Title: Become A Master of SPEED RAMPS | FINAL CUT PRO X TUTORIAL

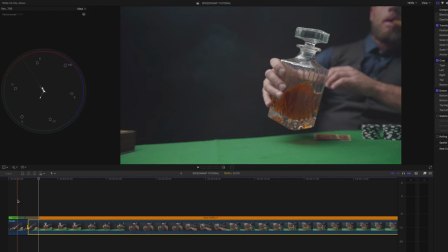(4:05)
So somewhere around here, just as the bottle is like up from the ground, I want to add another speed ramp.
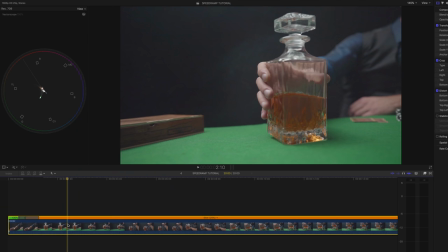(4:14)
So we're going to make sure that the clip is marked and then we're going to hit Shift B again.
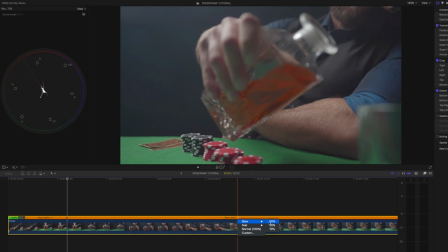(4:19)
And we are going to choose slow 50% because I don't want to speed it up to 100%. Just yet, because I want to see how fast the movement is that Oscar is doing in the clip.
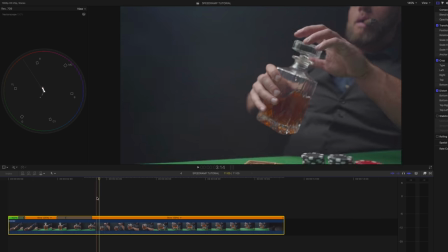(4:31)
All right, so let's scrub forward and right here, I want to make another cut into the speed of the clip.
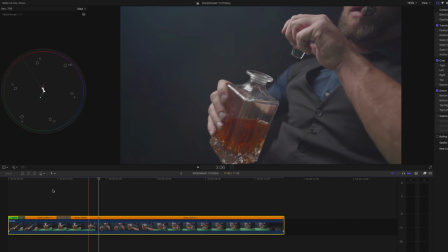(4:40)
And then I want to change this to fast times two and see how it looks.
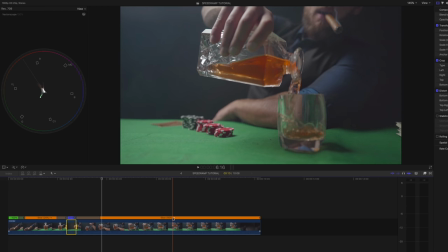(4:46)
Looking good. And then I'm going to slow this down to 25.
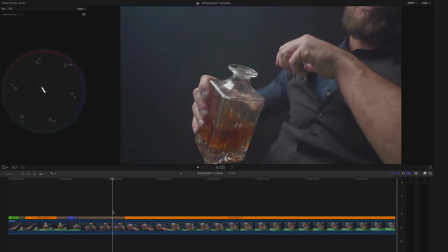(4:51)
And right here somewhere, I want to have another cut in the speed of the clip, Shift B,
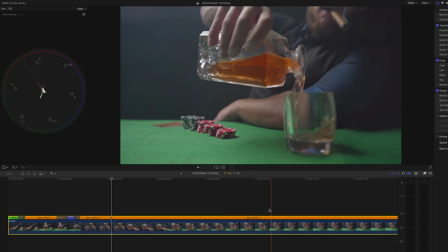(4:58)
then move forward to where it starts pouring the glass,
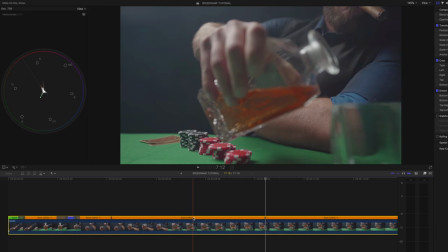(5:04)
somewhere around here, and then I'm gonna hit Shift B and choose fast 200 and see how it looks. All right, so as you can see, like, this speed ramp right here is going a little bit too fast.
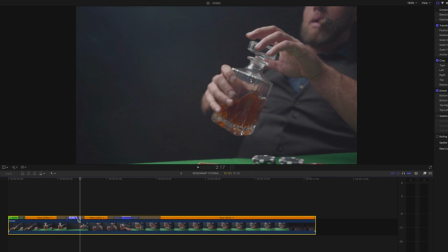(5:18)
I think it feels a little bit out of place. So I want to slow it down to like 100, 160 maybe.
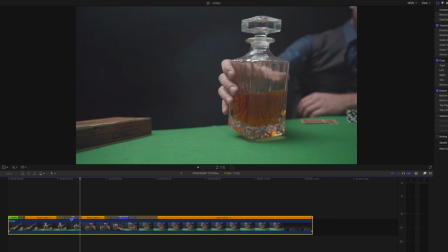(5:24)
And then I want to drag this gray area out so that it smoothens down
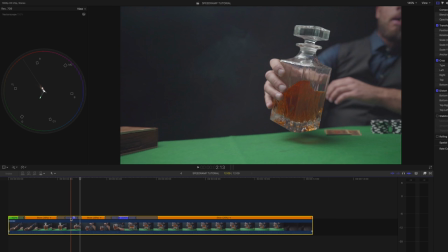(5:29)
the transition from 25 to 162 that we have right now.
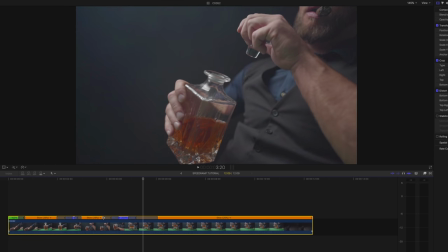(5:35)
And that looks really good. And then I want to drag this part out and this part out so that we smoothen
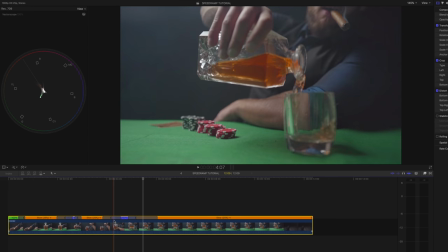(5:42)
out the amount of time that takes for the clip to go from 25 to 200. And let's see how it looks if we play it back.
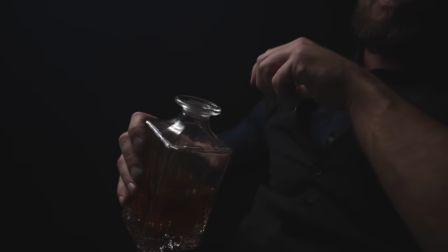Something that I think is really important is to make the speed ramp as smooth as possible.
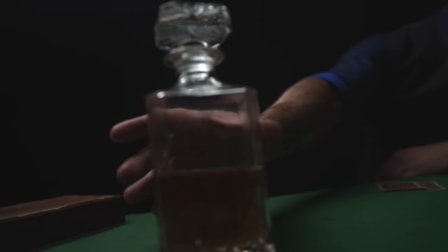(6:02)
For example, look at this clip again. You can see that it feels like it's moving really smooth in between the transitions. And that is because the gray area that we dragged out is something that we tried to time with the speed ramps that we were doing. But if we don't use those kind of like gray smooth transition areas, then it's gonna look like this.
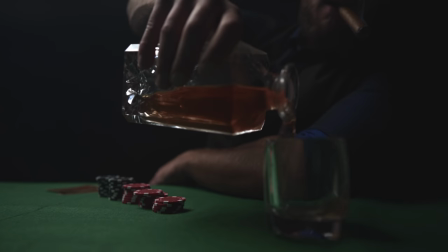(6:25)
And then it's gonna feel really amateurish when you compare it to the final result that looks like this.
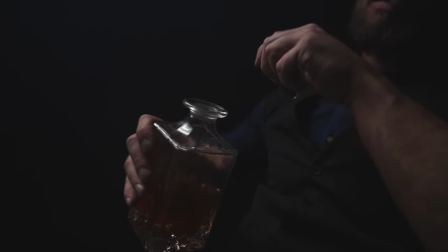Okay, so that clip looked really good. And I do think that the speed ramp feels like really, it emphasizes what is going on in the video, and that is what I like with my speed ramps.
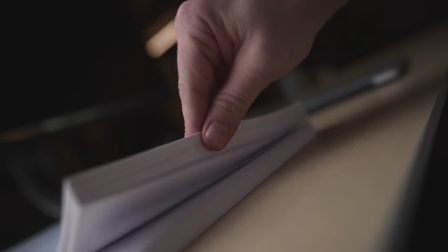(6:51)
But how do you do smooth speed ramps when you have two clips and you want to make them feel like they're like joined together? Let me show you. Let's have a look on two clips from the office B-roll when he like flips through the papers and then throws it up, because that is actually like a speed ramp into a second clip and also a whip pan transition. So I'm gonna show you how that was done.
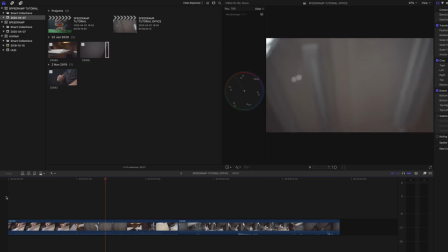(7:16)
So looking through the raw clip, you can see that the hand comes in, scrolls through, and then swipes up, and then next clip, swipes up, grabs the paper. But since this is shot in 100 FPS, we can slow this down to make it feel a lot more like intense with everything that is going on, because just playing back in normal speed is gonna be way too fast and nobody's really gonna like understand what's going on.
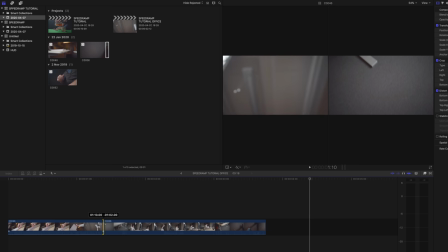(7:41)
But the first thing that I want to do is that I want to cut down the first clip so that we can time the whip pan transition with the second clip, and somewhere about here should be all right. And then we're gonna like trim down this clip to some kind of similar frame basically,
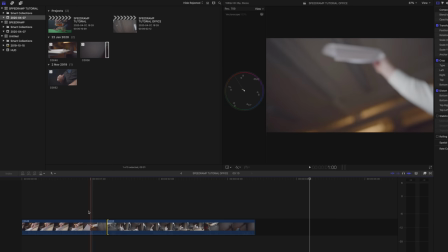(7:59)
so somewhere around here, and then play that back and see how it looks.
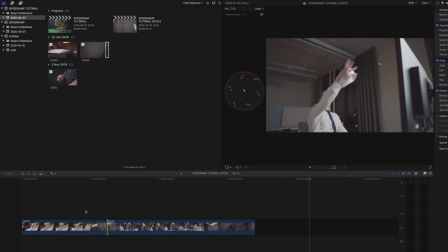(8:04)
That looked really good.